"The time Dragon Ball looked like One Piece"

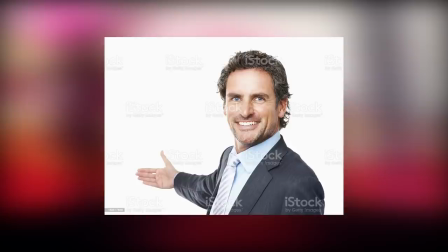The time Dragon Ball looked like One Piece. If you've been following Dragon Ball for some time, you may have come across this scene, or perhaps you're completely unaware that this existed.
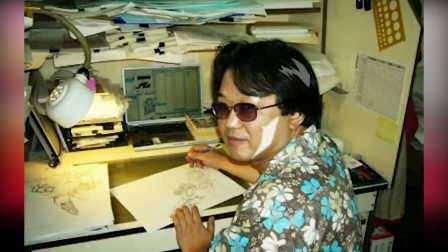But how did such a thing of beauty come about in the first place? Was it the character designer, a specific animator, a supervisor?
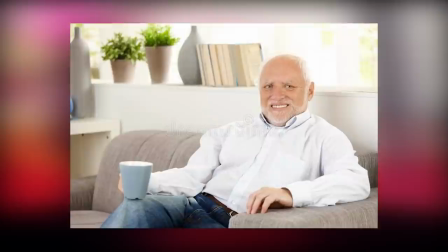What is it from and does it rival this image? Well, join me today as we answer all those questions with exception to the last one in this video.
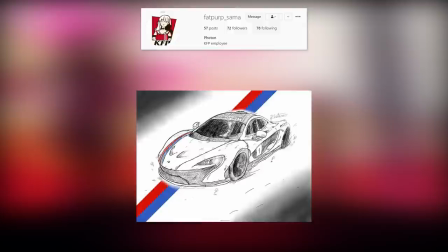Of course, so like usual, the featured artist is Fatperp underscore Summer. Doesn't matter if it's AOT, Dragon Ball or Cars.
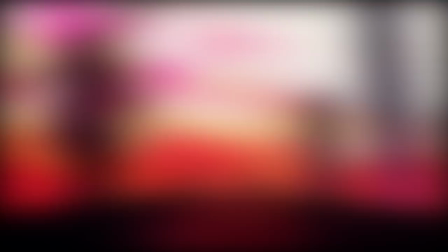Fat Perf has got you covered so go show him some support. I'm sure he would appreciate it and the link to his account is in the description and tag me on Instagram and use this hashtag for your chance to feature in a video.
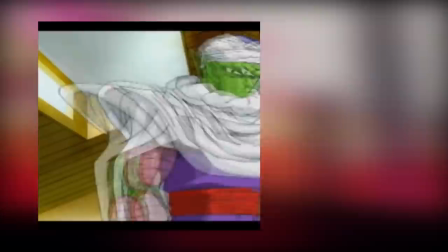But now back to this one. So firstly,
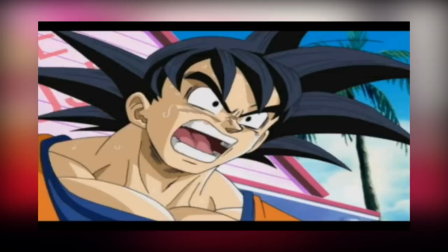the clip itself is not from an episode or anything like that but from a video game intro for Dragon Ball Z Sagas that came out in 2005.
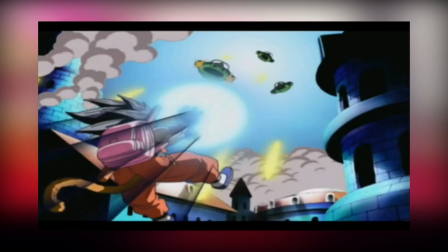You had quite skilled key animators working on it providing some really nice cuts.
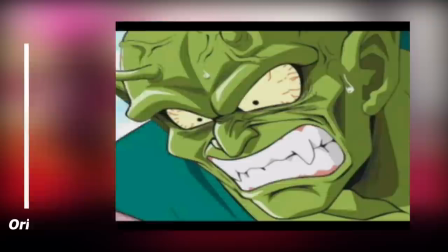However, regardless of whether it's an episode or an animated cutscene, it's usually the animation supervisor's style that directs what the overall look will be.
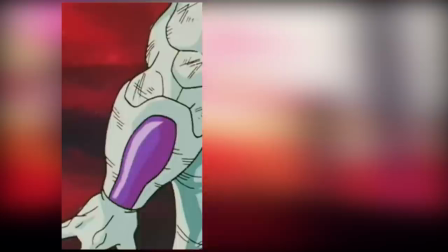The supervisor makes revisions to both layouts and key animation, and supervising this intro was Masahiro Shimanuki,
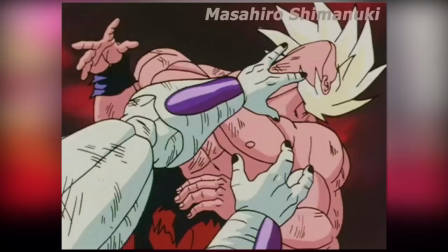a veteran of the franchise, having worked on the series as early as episode two as an in-betweener,
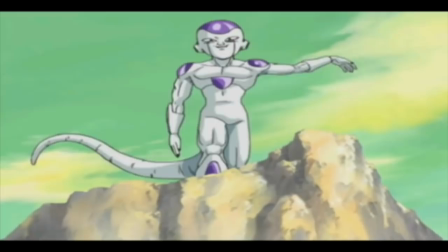and so this odd change in the visuals was a result of his supervision. Of course, the episodes he supervised on Dragon Ball Z never looked quite like this.
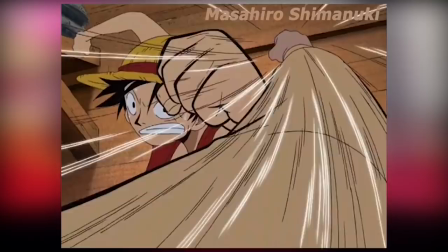So what happened between then? Well, Shimanuki began working on One Piece right from the get-go with Episode 1, beginning in 1999,
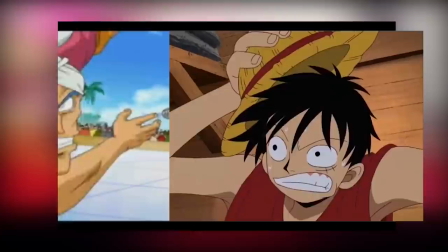and at this point had been working on the series for several years now. And so a lot of those Oda-esque traits were brought over, providing quite an interesting fusion.
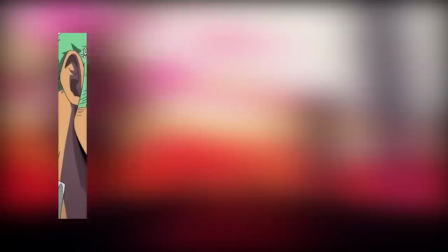Interestingly though, this isn't the only time this mix of styles took place, as Dragon Ball characters would take on a similar look within his scene on a
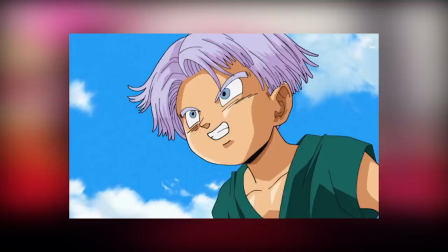crossover special back in 2013 and it would actually be quite a while down the line before he would eventually shake those traits off from his work
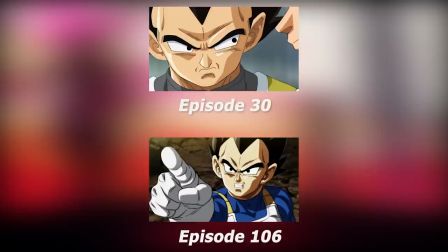with his style gradually hearkening back to its older look, with there being less spacing between the eyes and the faces becoming narrower.
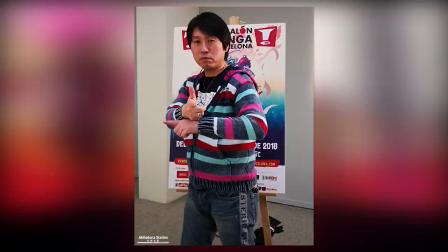Although this effect of melding different series art styles together certainly isn't exclusive to Shimanuki, Masaki Sato,
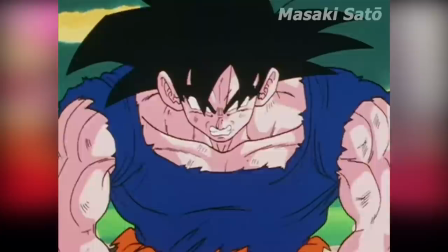quite a renowned animator from Dragon Ball Z, animating iconic moments such as Goku transforming into a Super Saiyan,
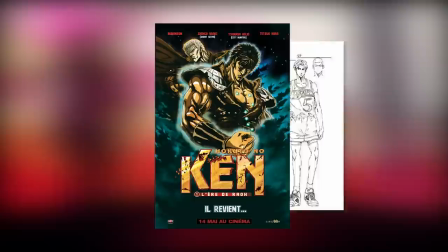has incorporated various stylistic elements from the shows he's worked on, like Slam Dunk and Fist of the North Star,
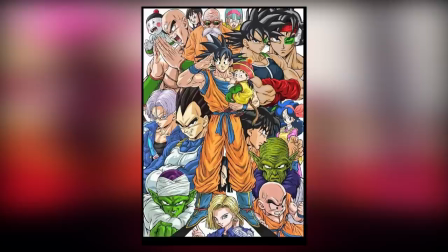with now a more detailed and realistic look to anatomy and proportions when drawing Dragon Ball characters.
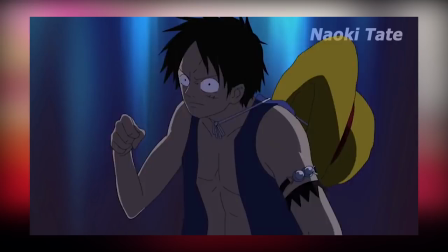Another example is Naoki Tate, who actually worked within the same studio as Shimanuki back on Dragon Ball Studio Seigasha,
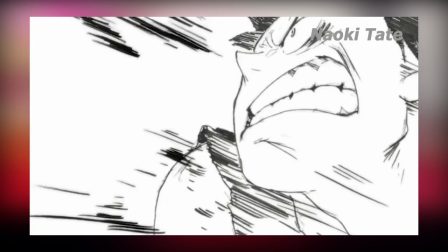and likewise his time on One Piece had an impact on his style, but in his case more so a positive one.
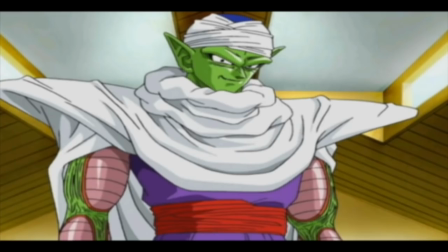All in all, I personally don't hate this approach or this intro because of it.
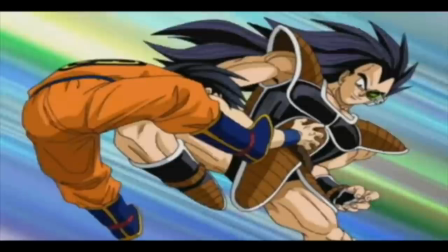It's an odd look for sure, but his style of shading at least carries depth and isn't that overly different from Z with the indented cheek shading and whatnot.
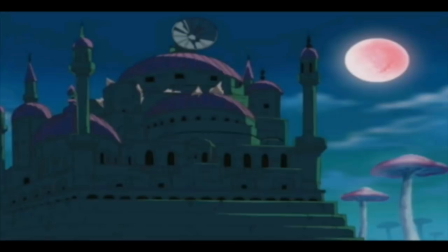And this intro features some nice animation. The scene where Ozaru Goku transforms, destroying Emperor Pilaf's base is my particular favorite scene,
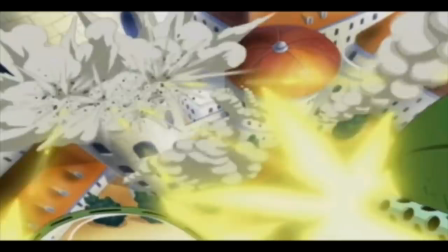especially so with all those effects and Goku taking on the Red Ribbon Army had some interesting storyboarding and animation as well.
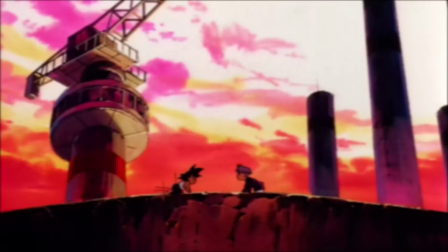But with that final note, thank you for watching, albeit rather short, hope you enjoyed nonetheless and I'll see you later.